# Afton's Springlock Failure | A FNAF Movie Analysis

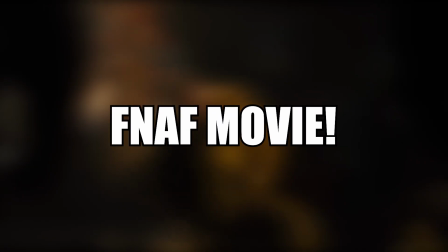[0:00]
Today, I analysed the Springlock failure scene in the FNAF movie. Stay tuned to the end, this one was hilarious.
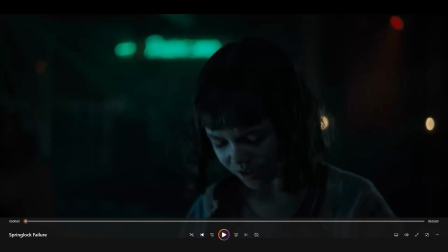[0:06]
Hope you guys enjoy. Alright, we got bang on 3 minutes to analyse. Happy birthday FNAF, 10 years, a decade. Let's just get straight into it.
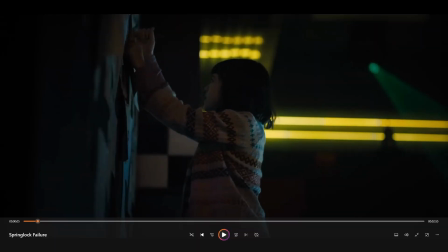[0:18] Hey.
You can hear how the music rises with each footstep from William Afton. As he gets closer and closer in proximity to Abby, the music gets closer and closer to its crescendo. And upon the big moment, Abby slams that pin down on that piece of paper to the wall, and the music does its thing to emphasize that moment.
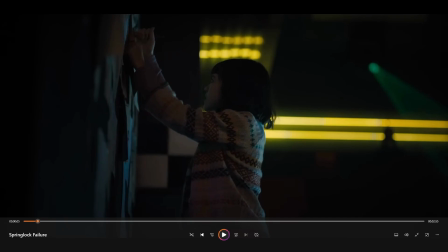[0:38]
Another thing that I noticed previously is that in that close-up of William, you can see that look of confusion on his face. It really raises tension, keeping the viewer on the edge of their seats, awaiting the big reveal.
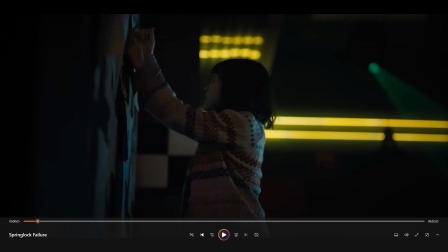[0:50]
Tension building is one of the greatest parts of filmography as a whole, since without it, the huge plot points and reveals wouldn't be as powerful. So that's one really important thing to keep in mind when watching this or any other kind of media, whether it's action, horror, comedy, uses that in a very confusing sense, but it's still there nonetheless.
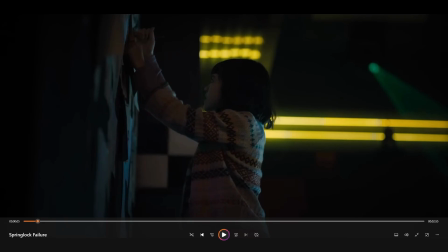[1:08]
There's different types of tension building that are used in every single piece of media, really, that has a script and a director. Tension is everywhere, even in our own lives. So that's one really important thing to understand when viewing and analysing media, since it's used absolutely everywhere.
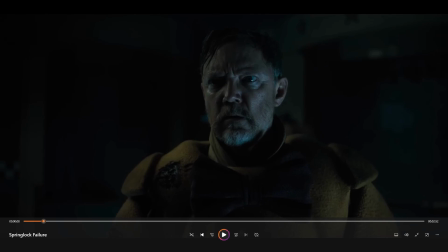[1:26]
And as the lights are switched off, we see William Afton, that close-up shot of the main villain, the one that's previously been revealed to be a psychopathic murderer who's changed the direction and ruined many people's lives, whether it's children, the family of those children, anyone who he's come in contact with has been affected by his presence in a very negative way.
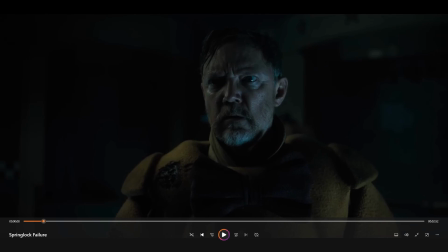[1:46]
To see this man who was previously so powerful be painted in a saddened light with that look on his face and that very depressing tone. Another thing to note is that lighting is utilized, especially in film, in incredibly wondrous ways which you wouldn't really take note of, yet it still makes the emotions of the scene so much stronger.
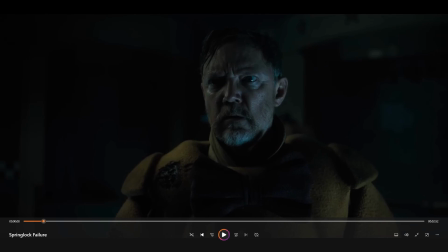[2:04]
Humans react a lot to colours, our eyes react to colours, and tones of certain scenes can be emphasised with colours. So this blue bordering on white light gives us a sense of dread and sadness, and you see in his face drops. To see the villain, oh so powerful seconds ago, have this insane look of confusion, dread.
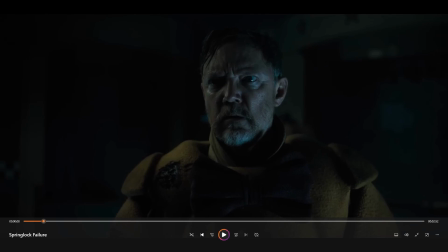[2:23]
It's really worrying for the viewer. You're like, this cannot be more powerful than this man already is right now. There's no way this could have bigger consequences than what he was acting out moments earlier. It seems unbelievable, and that's what's great about this specific scene, this frame.
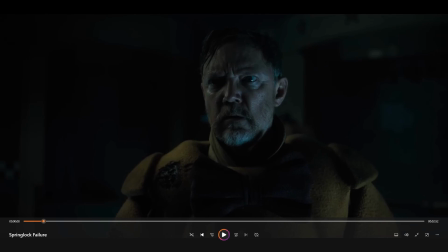[2:38]
It allows us to see, sense, and feel those emotions from his facial expressions, his body language, the lighting, the way it's directed, the way that it's really up close in his face so you can actually see those expressions. It's all really well orchestrated by many different teams so that it really instills that thought into your mind.
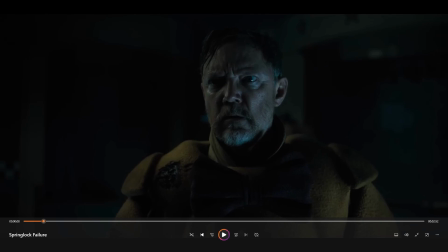[2:58]
It's so powerful. Damn, really powerful. And I told myself I'd be having a break after the last video, but then I forgot about the anniversary.
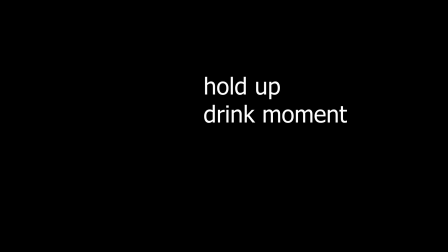[3:06]
Drink on that. That was some good water.
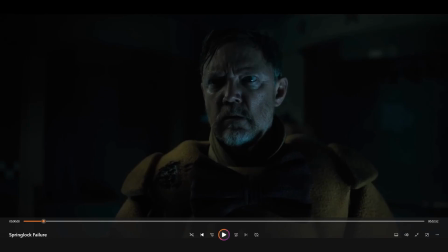[3:11]
Anyway, hydrate.
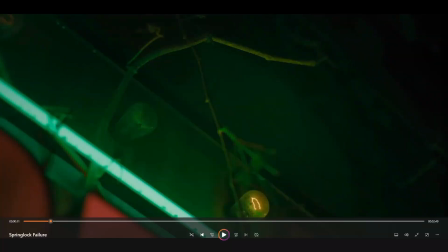[3:15]
Ooh, this bit. Wow. At first glance, and I experienced this myself, when I saw this, I was like, why are the angles so odd? Why is the camera placed at so many different angles? And sharp angles at that. It just confused me. But then I realized, and this is just what I thought, it worked for me, and it made me feel a bit more comfort in it. I was like, yeah, I'm confident in this opinion,
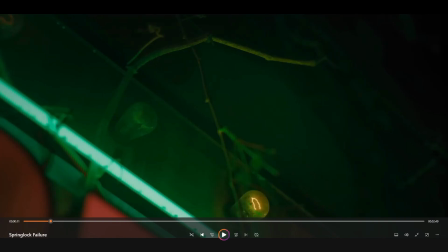[3:35]
but you might disagree. That it gave us that sense of anticipation still, building that tension even more, even though it was just broken. Since it's a common horror movie trope to not show the villain in full, and they did that with William Afton in this movie, that applies to other characters as well. So even though it's not a character, it's an object, but it has a lot of semblance with us, it still works the same.
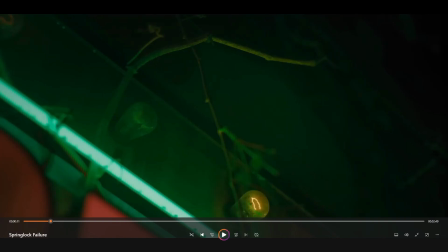[3:53]
They show the lights flicker and it's shaking. It builds up more anticipation because you're wondering what the hell's going to happen next. And that's why it's angled so differently, because it doesn't want to show the full image of Freddy Fazbear, the sign rocking back and forth, because it won't be that impressive.
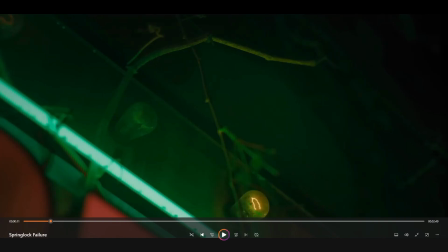[4:07]
But as they zoom in on it, because you zoom in on something, you make it smaller because you're going on a magnified bit, the shakes look a lot more violent, and it aids us to construct this hypothetical situation in our mind that builds up more what?
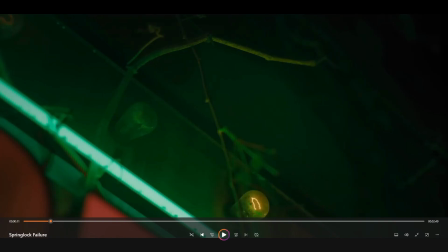[4:20]
Tension. Because we've just had that reveal, that moment where everything dropped dead silent. They have to keep it going because the true climax of the story has not yet appeared. The scene where William Afton appeared, which was a great scene. There's a lot of anticipation up to the moment. But then you think, oh, the reveal's happened now.
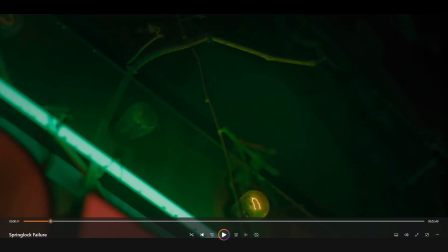[4:35]
There's no way they could get me back into that scenario, that cycle, where I've gone back into having more tension and anticipation in my body. But what have they just done? They've done it again. Very intelligent directors and teams on different films, movies, media, all that stuff will be masters at doing this.
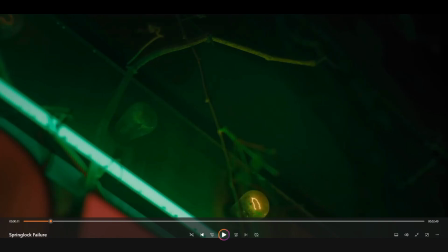[4:52]
Building up tension, having a reveal, and then immediately going back to building more tension for another reveal. So it's moving so fast that you don't have a chance to process what's going on. So for example, a reveal happens like William Afton. He comes out, you're like, whoa, he's here, but then immediately he starts attacking. You don't have that chance to process the fact that he's actually here.
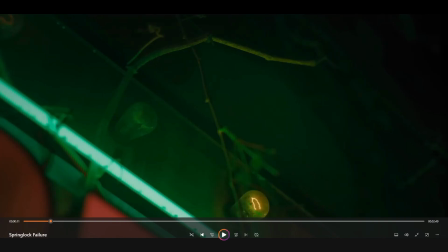[5:09]
But then in 5 minutes time, they can go back to a long silence. And how come by that point you're not considering William Afton's here? Wait, that's because they've got you hooked on something different. It's a great ability to build something up and then have something happen, but it moves so fast to the next anticipation moment that when it occurs, that long silence that builds up that tension,
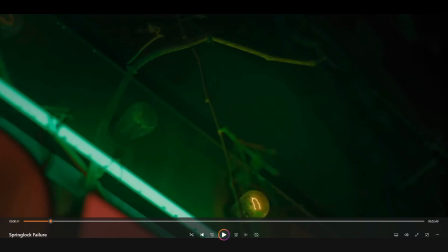[5:28]
you're not sat there going, oh my goodness, I can't believe this is happening. You sat there going, I wonder what'll happen next. I'm on the edge of my seat. It's a really great thing in movies that I'm very fascinated by. Very cool.
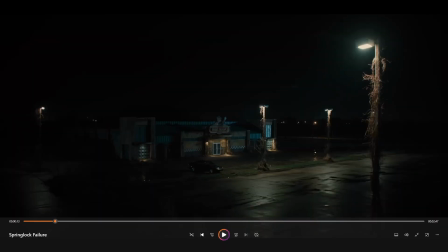[5:40]
Boom, it goes dead silent. All that shaking, all those lights flickering, that last bit of hope. Light is a symbolism of hope, and when it all goes, it's all gone, the dread truly sets in. This outward shot is also a really great thing to show as well, since we've just had that scene previously with all those different shots from different angles that I spoke about,
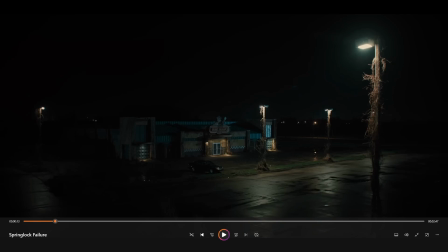[5:59]
where it's making that sign shake seem so intense and it's just building up, flickering, and then boom, it's gone. From an outward shot, it looks like nothing. The lights just go off. The pizzeria is dwarfed by the world around it. But a second ago, you were really on the edge of your seat and it's like rattling. You're feeling that bit of fear that something really bad's gonna happen.
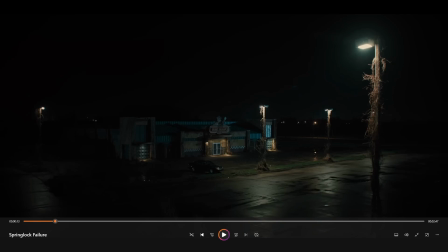[6:16]
Then you see that in the grand scheme of things, it's that small. But what does that do, ladies, gentlemen, and everyone in between? It builds tension. How about that?
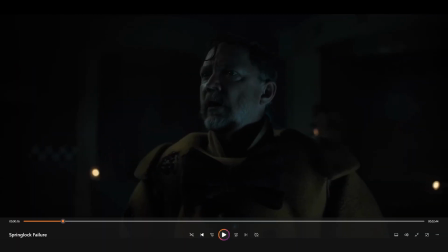[6:29]
Great thing of horror movies. Oh my goodness, he's paused it again. What? Cryptid just paused? What? Didn't even let us have a 5-second moment. I don't want to get copyrighted. Long silences with ambience in the back are great T-word builders, because I don't want to use the word tension that much, because everyone will be like, damn, this guy just says tension.
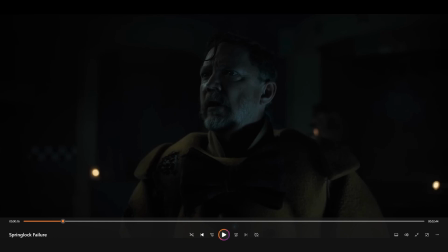[6:45]
You know what? Long silences with ambience in the background really build tension. All right? Really build that tension. But the thing is, it's so important. That's why I say it so many times. It's unbelievably important. Around half of a movie's execution is just tension.
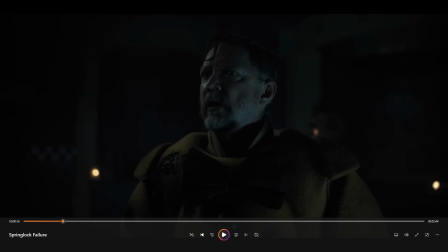[7:01]
It's just building up the anticipation for the scene that's about to show. About 95% of a reveal in a movie is just tension. The reveal itself is the 5%. It's just pulling all those strings and making everything work so well and blend well together, just like this, to make the scene work and convey the emotion that you want to convey through the scene.
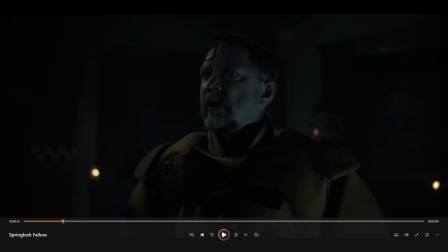[7:19]
But look at William. If you look at his hair, he's actually sweating. But I don't know if that's just a Matthew Lillard thing, being in a hot suit, or whether he's just genuinely nervous as the character. But we can just take it as the character for now. I don't want to diss Matthew.
Have you done?
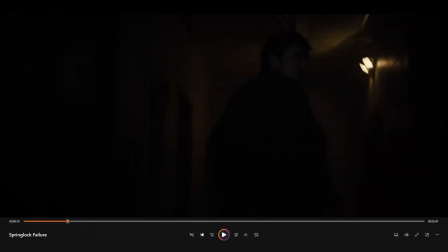[7:33]
More dread. Look at him.
What have you done?
Proper looking around, the shake in his voice. Dude, I love when they do that in movies and everything, dude. And it seems like a small thing, but to me personally, you have to be a great actor. Like, the actor is so good that they can use the tone of their voice and add additional things to it to emphasize their words and obviously speak well.
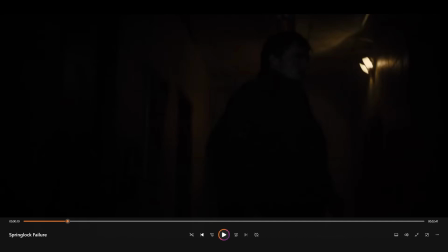[7:52]
Since one major factor as to what makes these actors so great is their vocal, in addition to physical and emotional performance. If you notice, in a lot of films, the actors pronounce the consonants and the vowels perfectly, because it just makes everything so much easier to understand.